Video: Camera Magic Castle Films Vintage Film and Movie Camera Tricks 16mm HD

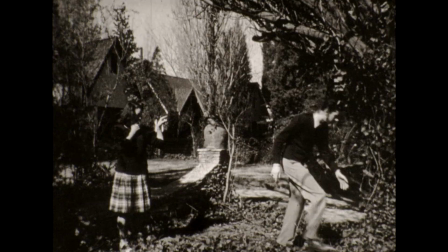Magical illusions with a movie or still camera. There are plenty that can be created with either. This is one of those, now you see me, now you don't surprises.
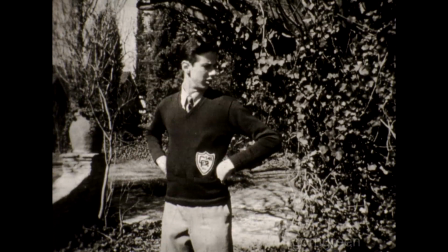And it's really easy for the movie fan. Of course, the camera was on a tripod. The person being photographed stands absolutely still.
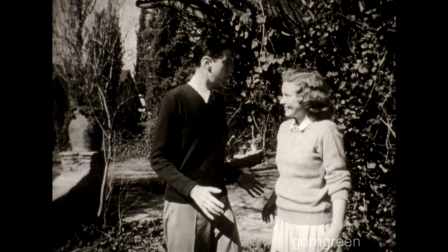The camera is stopped and someone else runs into the picture. Then the camera is restarted. The procedure is repeated as often as desired, and this is the result.
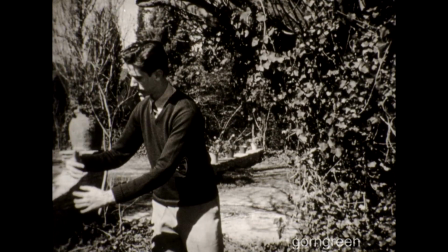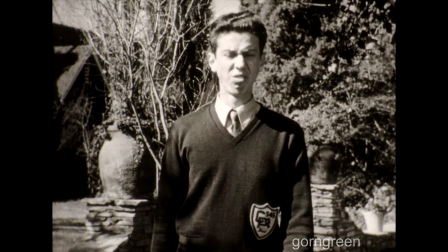Here's the way to solve your food problem right out of the air. With careful planning and one or two rehearsals, it never fails.
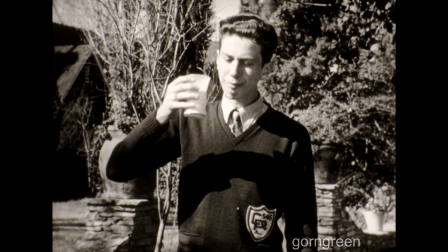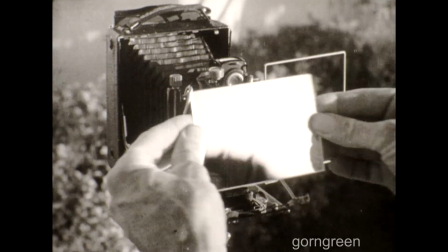More camera magic for the still and movie enthusiasts. An eyeglass frame and a small mirror placed this way will certainly change things around.
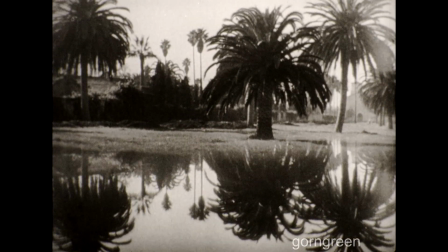A non-existent lake makes its appearance right outside anyone's front door. This is the movie illusion and it works the same way in a still photograph.
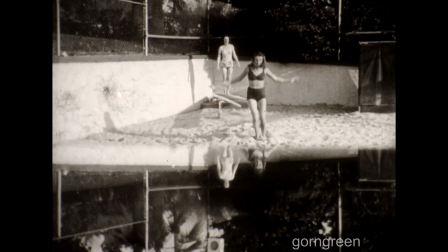This is another way of doing it with a mirror, aided by two fair bathing girls who prove the age-old admonition, hang your clothes on a hickory limb but don't go near the water,
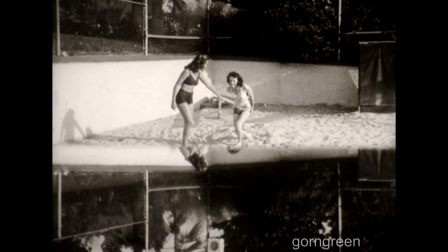can be done. This time, camera magic makes bathing on dry land a reality.
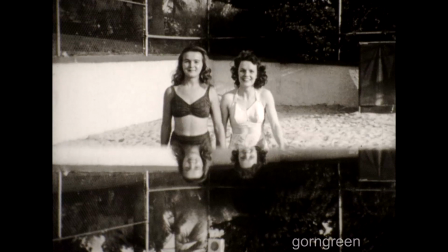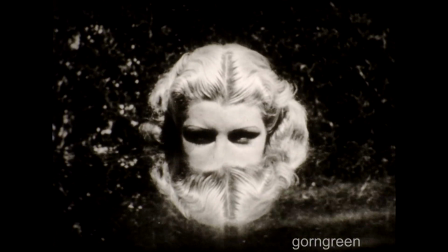And using the same mirror device, camera magic creates the bearded lady of the circus.
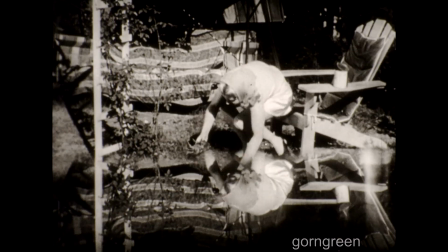Now the movie camera exposes the mirror trick. By merely tilting up, the mirror-made lake gradually disappears, leaving everything high and dry.
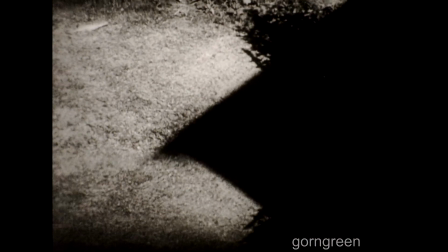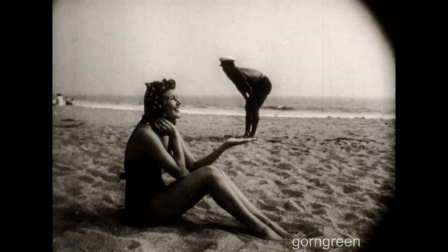A handsome man in the palm of her hand. As you see, it's all in how it is staged, with a perspective the most important thing to watch.
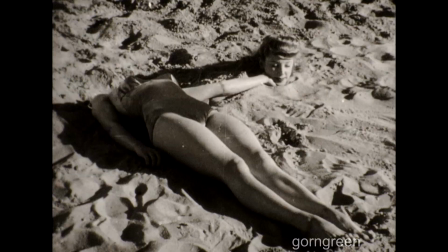This illusion explains itself. Next, the girl who lost her head.
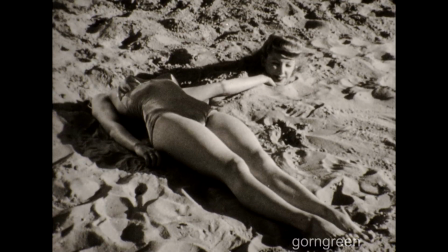It may seem impossible, but here it is, and you behold the proof.
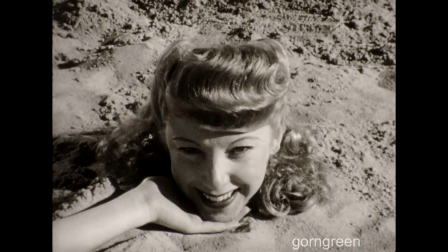A troublesome fly adds to the enjoyment when making a picture like this.
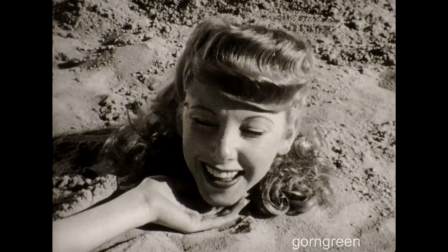This illusion requires a little preparation, but time and effort mean nothing to camera magicians.
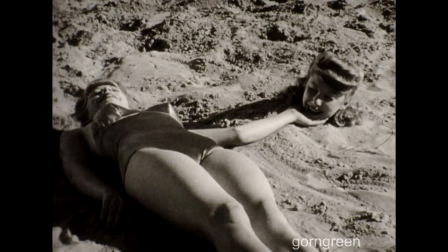You've probably already guessed this one. Two girls, a little ingenuity, and some real digging in the sand.
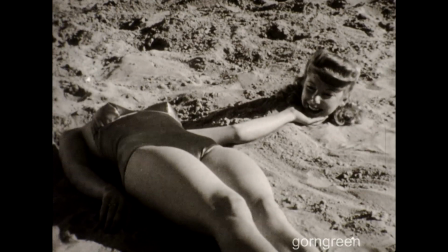Here too many variations can be made, such as a girl's body and a man's head, or two men,
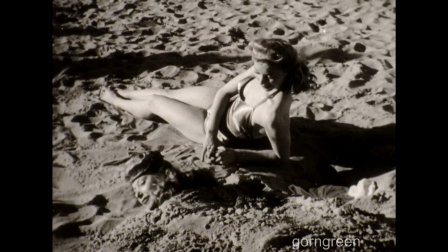because every camera magician may not readily encounter two beautiful twins at the beach.
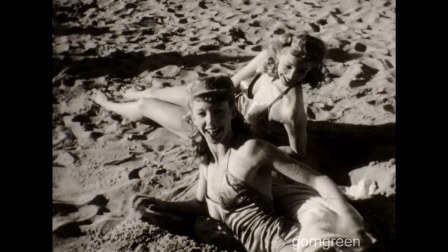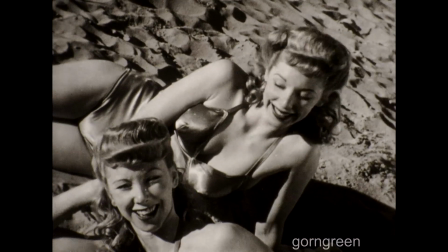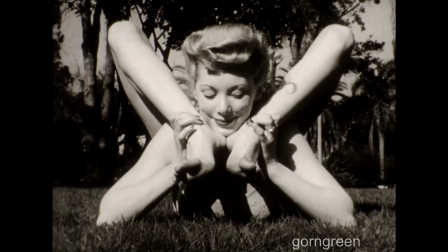Here's another that will fit into the circus album. An impossible contortion. Impossible, not for the film trickster.
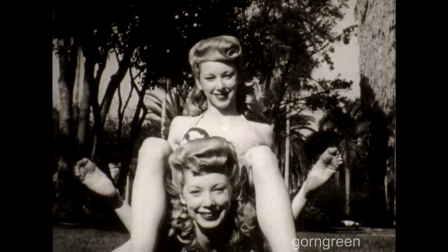Simple when you know how to do it, but always startling as a still or movie.
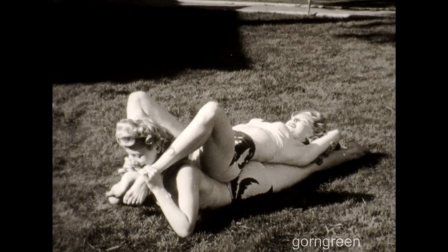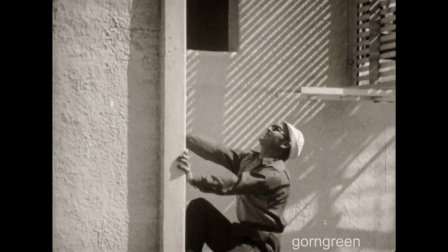This one is strictly for the movie makers. It's the well-known human fly, and it's a sure way to make a man climb the side of a building without ropes or pulleys.
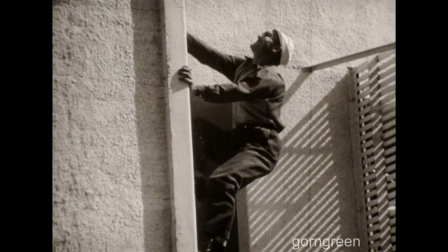It may seem impossible, but here it is, and in reality it is simple camera magic.
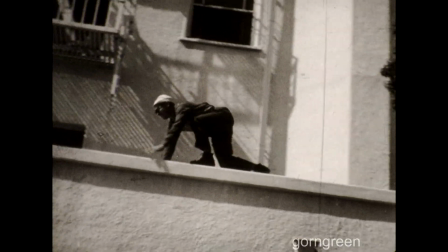All the photographer needs to do is turn the camera sideways while the picture is being made, and another good piece of magic goes into the bag of tricks.
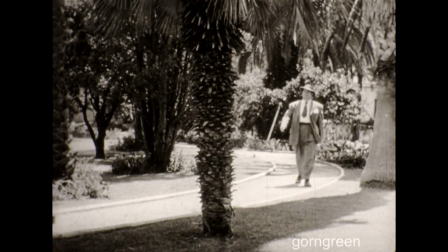Real skill goes with this one, but once it's mastered, it's worth the trouble, as you can see.
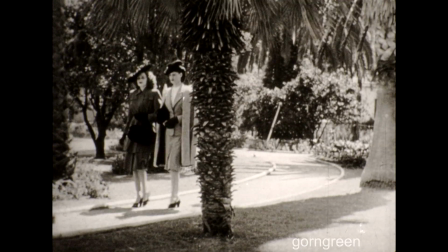A stout gentleman saunters behind a tree, and lo and behold, three pretty girls emerge from the other side.
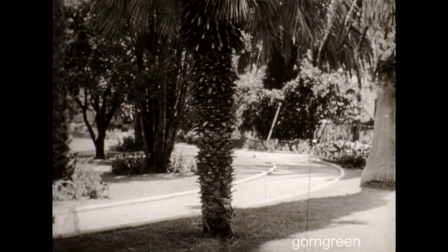Still another girl, and she seems to be followed by our stout man, who has been photographically hidden behind the tree.
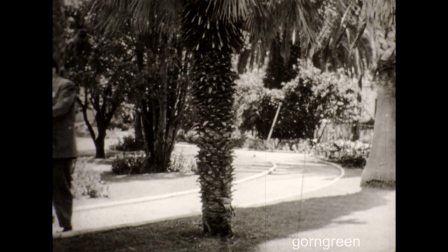This illusion is known as the split stage, and it is made by matting out one side of the picture,
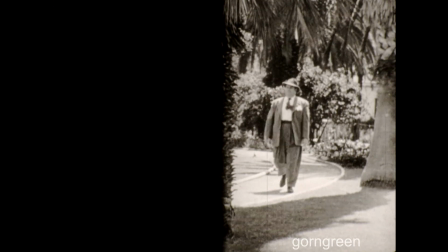then reversing the film back to the starting point, and matting out the opposite side.